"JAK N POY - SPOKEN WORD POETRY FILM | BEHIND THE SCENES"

what's up what's good it's a P so welcome back to my channel and I know this is not one of my usual videos or segments gusto lang share sa inyo itong project na to that I did with Beverly Kumla, Makoy Galope, and Jeric TV so sobrang nakakatuwa at nagawa namin to kasi experimental to and ang tagal namin pila na to I think last year pa namin to pinag-usapan but still I'm really happy with the output and big thanks to Beverly Kumla and Makoy Galope and Jerry TV. Anyway, ano bang naman ang video na to? So, ang papakita ko sa inyo dito, yung meaning ng mga shots at hindi lang siya basta-basta ng shots na parang mapakita mo yung emosyon, yung acting and all that. There is meaning behind all of those shots that I did for this piece of Beverly Gumla.
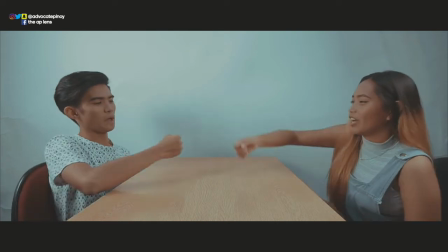[0:46]
So, from the colors pa lang, napansin nyo from the very first part of this video, white at plain yung background. It's just happy. Kumbaga, normal lang yung feeling. At progressively, nagiging flat na siya.
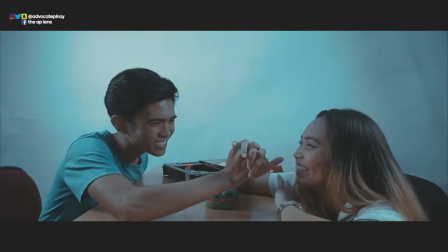[0:56]
Napapansin, dumadami yung grays at medyo nagiging iffy na yung feeling.
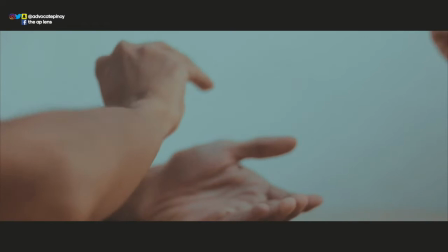[1:01]
Tapos next, nagiging colorful na siya. Medyo nakapakita ko na yung happy parts nila.
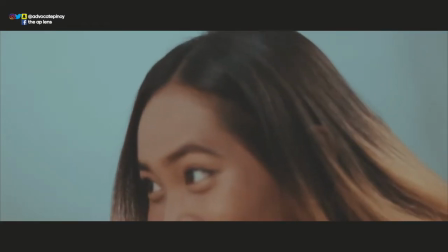[1:06]
And eventually, nag-stop at naging bluish na.
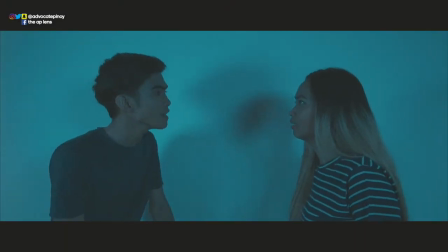[1:10]
And during this bluish parts, napakita ko yung heavy and very, paano ba, vivid emotions na yun.
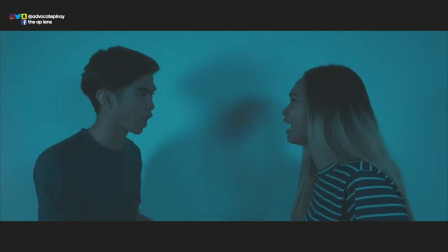[1:17]
Kumbaga, matindi na yung nangyayari at hindi na maganda. And yung pink part, which is Bev's solo.
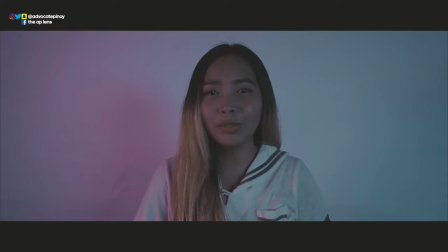[1:22]
So I want this scene to be something different. Hindi siya parang scene na nire-recite lang ni Bev yung pyesa sa inyo. But I want this to be a personal approach. Kung baga nagkukwento si Bev sa inyo through the video. At hindi lang siya basta pyesa. Ganun lang. When it comes to the shot that I used for this video, may mga meaning din to.
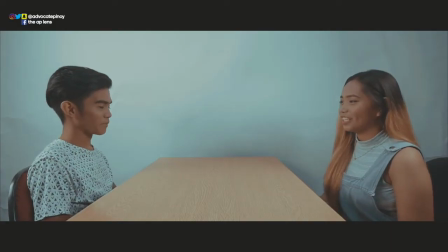[1:40]
So what I did was, ito yung wide shot which is kita yung buong scene. At nakupo sila. May table sa gitna.
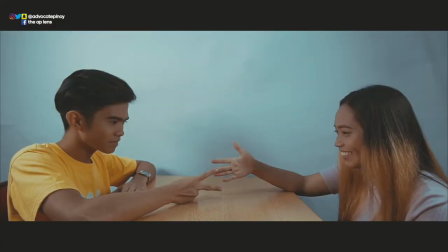[1:45]
And never sila nag-cross doon. Pansin nyo? Meron ding over the shoulder. Kung baga kita yung foreground na nandito yung camera at nakatutok sa isang tao.
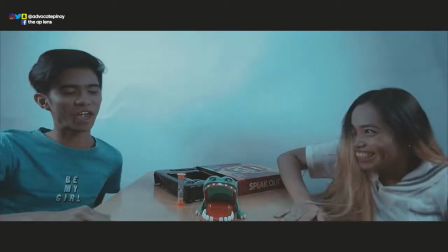[1:54]
Tapos yung usual na two shot. Kung baga mid shot kita silang dalawa.
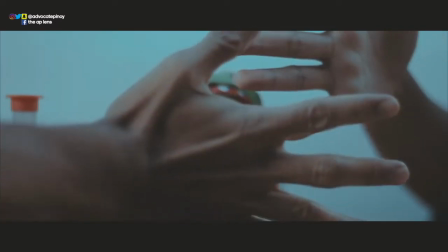[1:57]
And I observed the rule of thirds dito, kumbaga ayoko lagi mag-cross sila doon sa mga lines na yun, unless nagsaslide in or nagsaslide out yung shots.
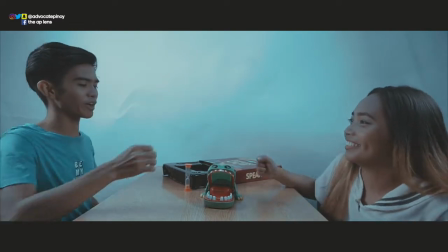[2:05]
Bakit may slide ins? Yung slide ins dito ko pinapakita ko para sa nagiging close, kung para lumalawak yung feeling na sa isa't isa,
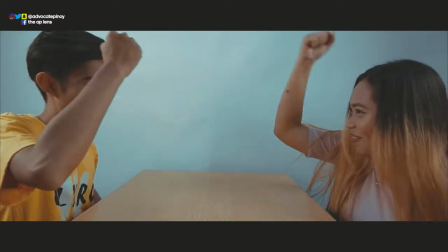[2:11]
pero nakita ko yung close din, kumbaga nagiging intense at lumalawak kasi nagkakayawali na sila. May meanings din yung dalawang shots na yun, or dalawang approach na ginawa ko. And lastly, my favorite thing to do is yung B-rolls.
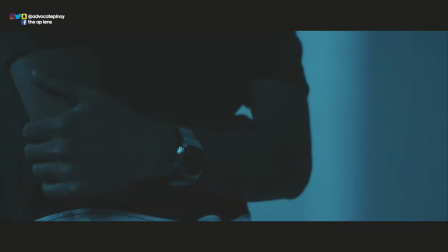[2:23]
Kumbaga ang B-rolls, wala pakita mo yung close up ng mata, paggalaw ng kamay, yung mga gamit sa table, yung sand time or kung ano man yun. Sorry, di ko alam yung tawag. Nakalimutan ko. Pero pinapakita ko yung close-up kasi may meaning yun. I wanted to help the whole scene.
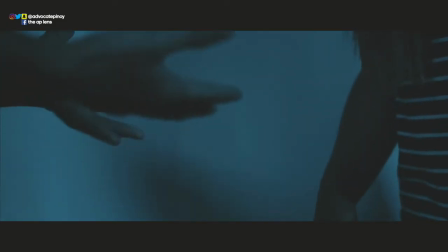[2:36]
Kung baga, papakita mo yung emosyon, pinapakita mo yung nangyayari. Baka may meaning behind it or foreshadowing or something like that.
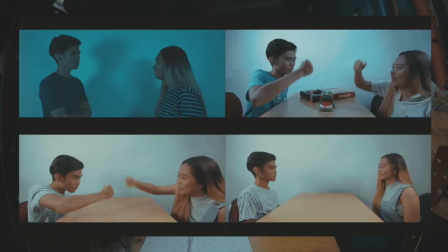[2:42]
And when it comes to positioning, kung napapansin nyo, lagi nasa left si Makoy, a bit of a foreshadowing na siya yung aalis.
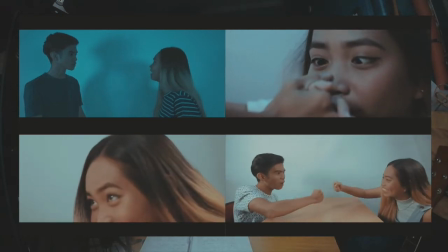[2:49]
At a bit of a meaning na parang lagi lang siya nandun, hindi siya nag-cross sa line ni Bem at di siya pumunta sa scene ni Bev. Makoy is still on the left Bev is always on the right. Kung baga sad. And why is Bev always on the right? I'm not saying or di ko pinapakita dito na the girl is always right here or Bev's emotions are right.
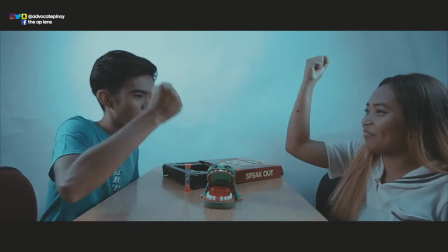[3:09]
Kung baga she just felt that Makoy is the right person in this scene. Makoy is in the right timing, the right feeling, the right space, the right moment.
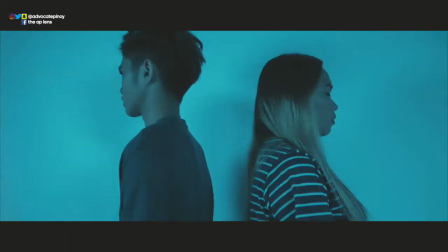[3:17]
Pero hindi. Never sila nag-cross. Kung baga, Bev just felt right but it just felt Wrong. Nalim nun ah. Also, yung pagkaka-edit ko, napapansin yung speed ramps. The speed ramps are yung biglang bibilis, biglang babagal, nagko-close up, lumalapad, or something like that.
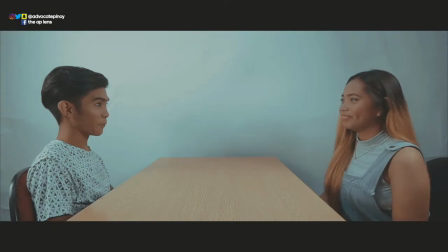[3:36]
Pinapakita ko yung gulo lagi doon. O kumbaga, yung progression din ng time. Maraming pwede mo pagsabihin yung progression ng time na parang lumilipas, tumatagal sila.
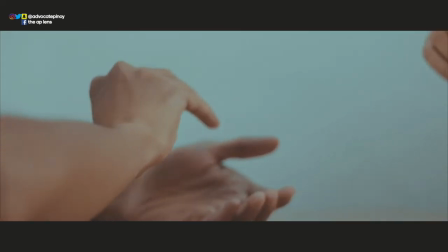[3:45]
Yung emosyon, kasi parang bibilis, nagiging intense yung emotion. Bumabagal kasi masaya or malungkot na sila.
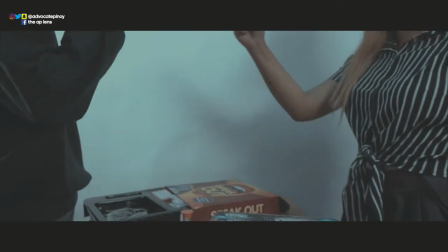[3:51]
And at the same time, may glitches din ako. This is one of my favorites kasi I know na parang for technological stuff or advanced or parang robotic or something like that.
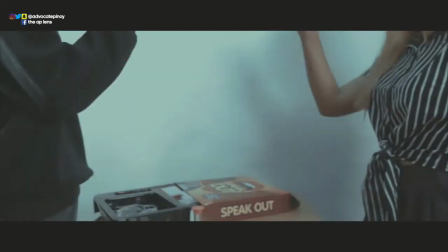[4:00]
Pero dito, ginamit ko siya to explain how hard the emotion is.